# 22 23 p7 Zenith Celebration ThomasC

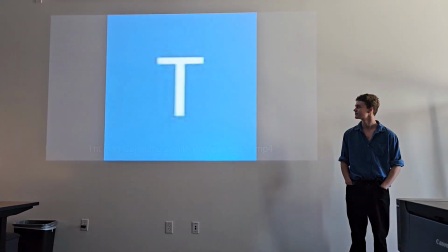(4:22)
Zoom's incredible recording quality, and also my desktop. It suffered way too much throughout this entire project.
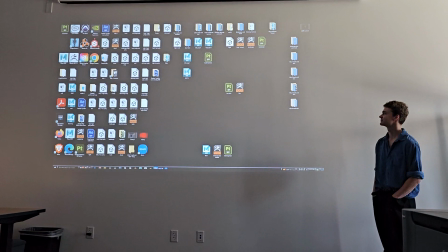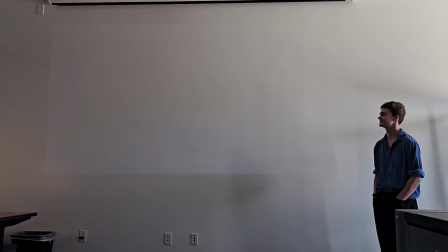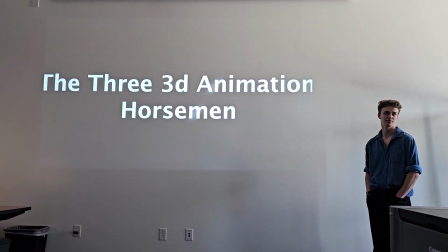(4:39)
So these are the three most important programs you're gonna be using.
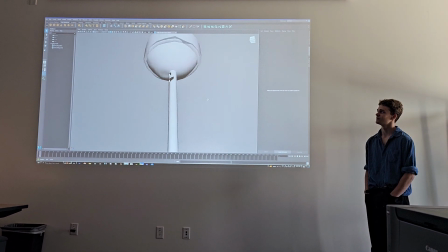(4:43)
So you've got Maya, where you create your basic models, just kind of putting some polygons together to create that basic shape of what you wanna make. You can sort of edit like the vertices and the edges to,
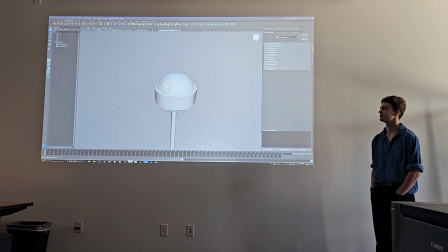(4:58)
you know, make whatever you want, but you can also combine shapes,
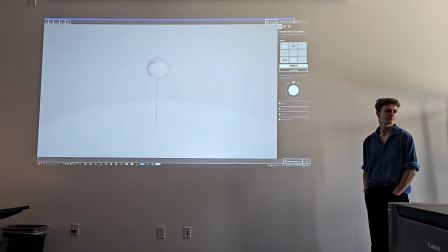(5:03)
that's called floating geometry, which I used a lot of, and then you put it right into a program called ZBrush,
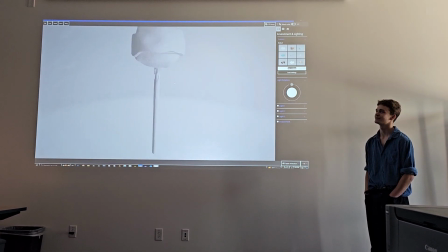(5:09)
where it looks like this. You can make it look like this, like something that would actually like exist in real life,
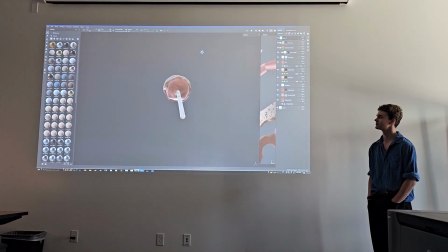(5:15)
and then you slap some textures on it using Substance Painter.
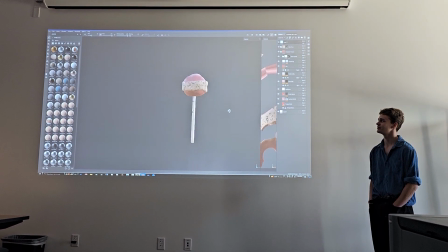(5:21)
To make it, you know, gross, which is what I did.
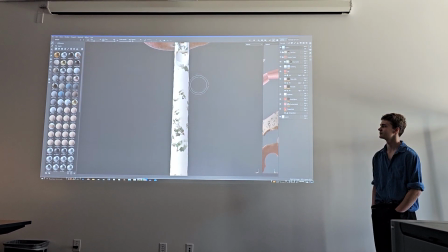(5:25)
But yeah, it adds some more details and like some pretty nice shading.
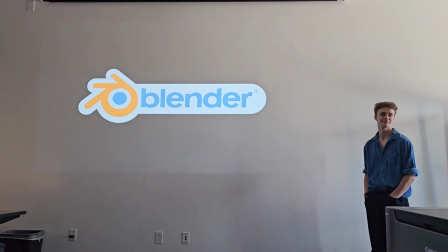(5:30)
There's definitely a better way to do this, but I'm not gonna lie. But you know, it's fine.
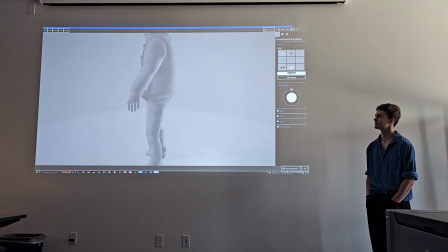(5:36)
This is the character. I did not design this.
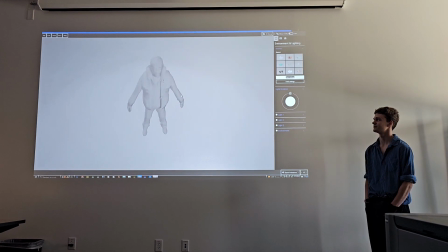(5:39)
I yoinked it off the internet, which was a very good choice because, oh my god, it would have taken me so long to do this.
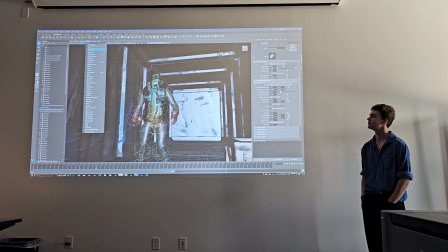(5:46)
I put him in an environment that I made. So this is the map.
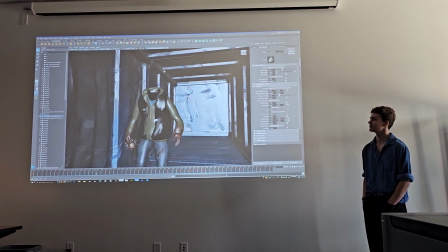(5:51)
Yeah, so these are all the polygons shown. So this is him.
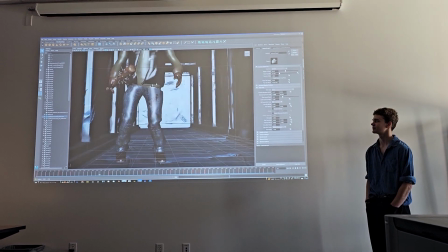(5:55)
I added some details to make it look like he's like, you know, surviving here or something.
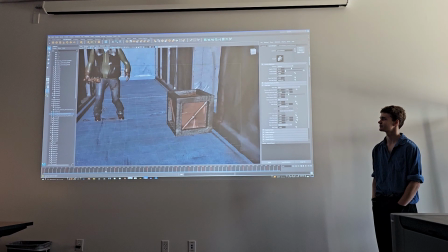(6:01)
He's also kind of a monster. Yeah, the story is very unclear.
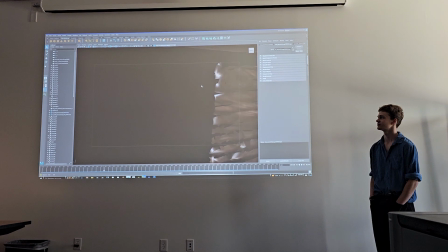(6:05)
Anyways, we got boxes and stuff like that.
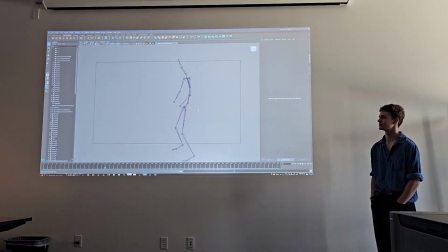(6:11)
Just like good details to have. And yeah, this is the real star of the mocap. So you import this big guy from a library and then you bind it to this character.
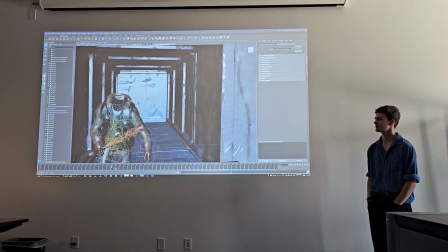(6:24)
So you don't actually have to, you know, do a ton of animation. You just have to, you know, just bind it.
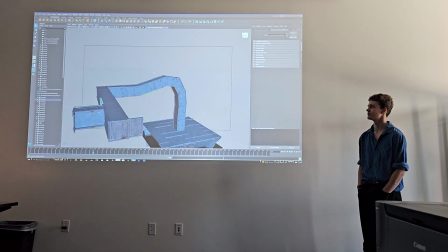(6:31)
And okay, so this is like the actual map from the outside.
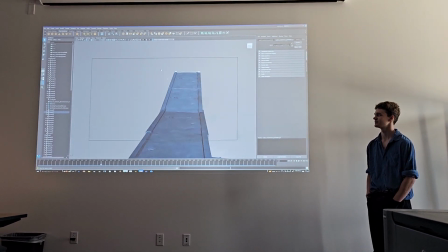(6:36)
It looks a lot less spooky now that it's not rendered and everything.
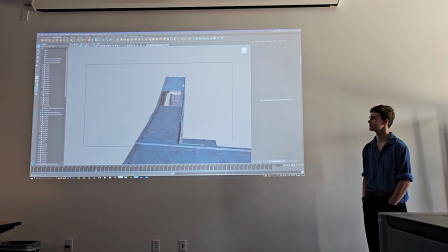(6:41)
And you see I just like deleted that little thing.
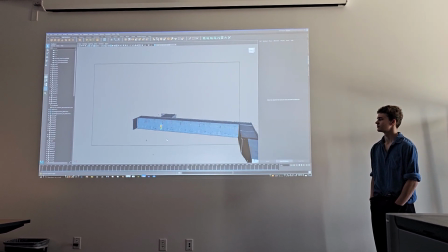(6:46)
This is actually a scene I never used, so yeah, it's a little bit unfortunate,
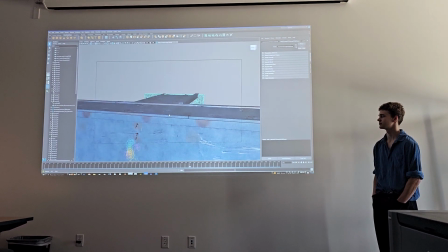(6:51)
but you know, that's kind of the way animation goes, not everything makes the cut.
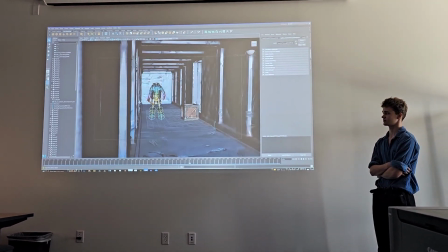(6:56)
But after I finally finished my last hallway scene, I was like, man,
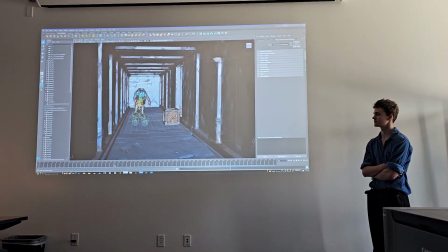(7:03)
this is definitely not gonna cut it for what I wanna create.
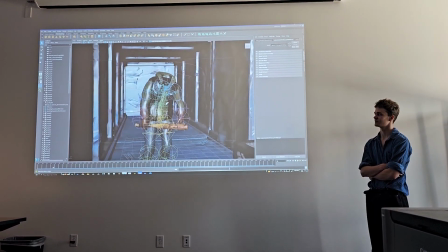(7:07)
So I was like, okay, let's create a new scene. Bad idea, don't do that.
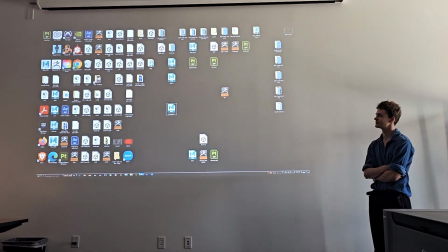(7:13)
That's a terrible, terrible idea. Don't create a new scene right in the middle of an animation project.
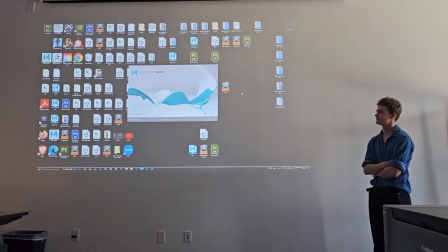(7:19)
But, you know, that's kind of how I rolled. And yeah, I got inspired by some nature stuff.
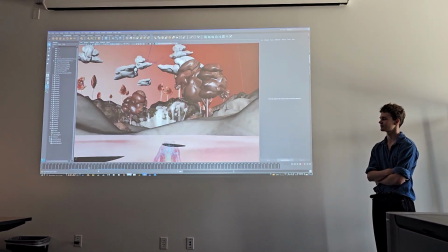(7:25)
So I went into ZBrush and I took a flat plane and I just took a rake tool and I made some mountains.
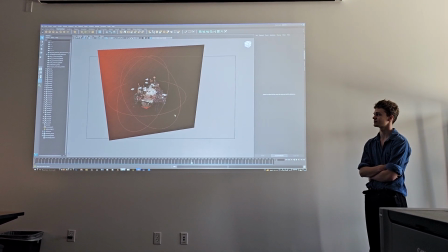(7:33)
It was pretty cool. So yeah, I created a ton of assets.
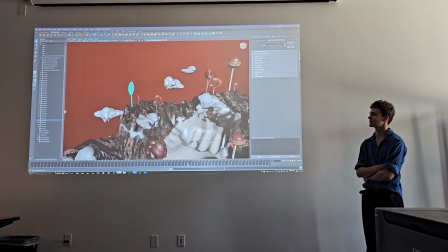(7:41)
So I think I created 3 types of lollipops. One full, one eaten, and then one dum-dum type one.
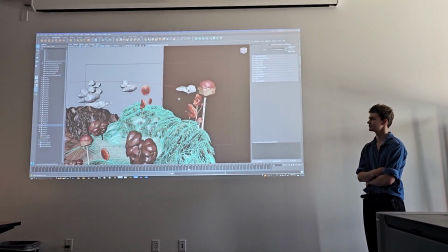(7:49)
I created clouds to make it feel like more eerie because they're like super solid.
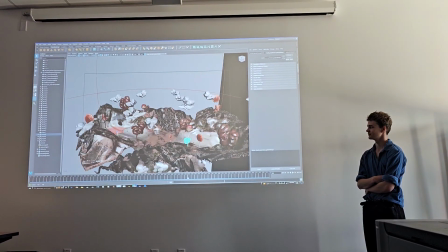(7:55)
I created like some trees that looked very fleshy, which is like super creepy.
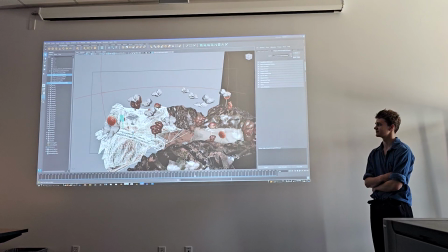(8:01)
But that's what I was going for, so that's good. And then I arranged them all in this like kind of landscape sort of vibe.
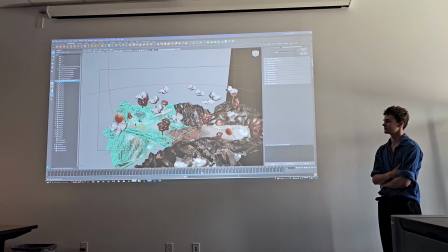(8:09)
And then I added a big area light, and then I also
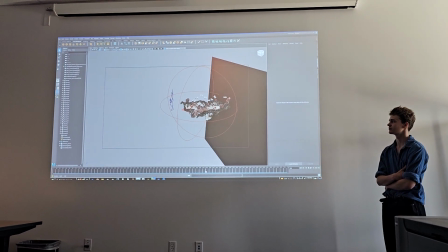(8:14)
created like a sky, so like that huge rectangle behind you is like, that's the sky.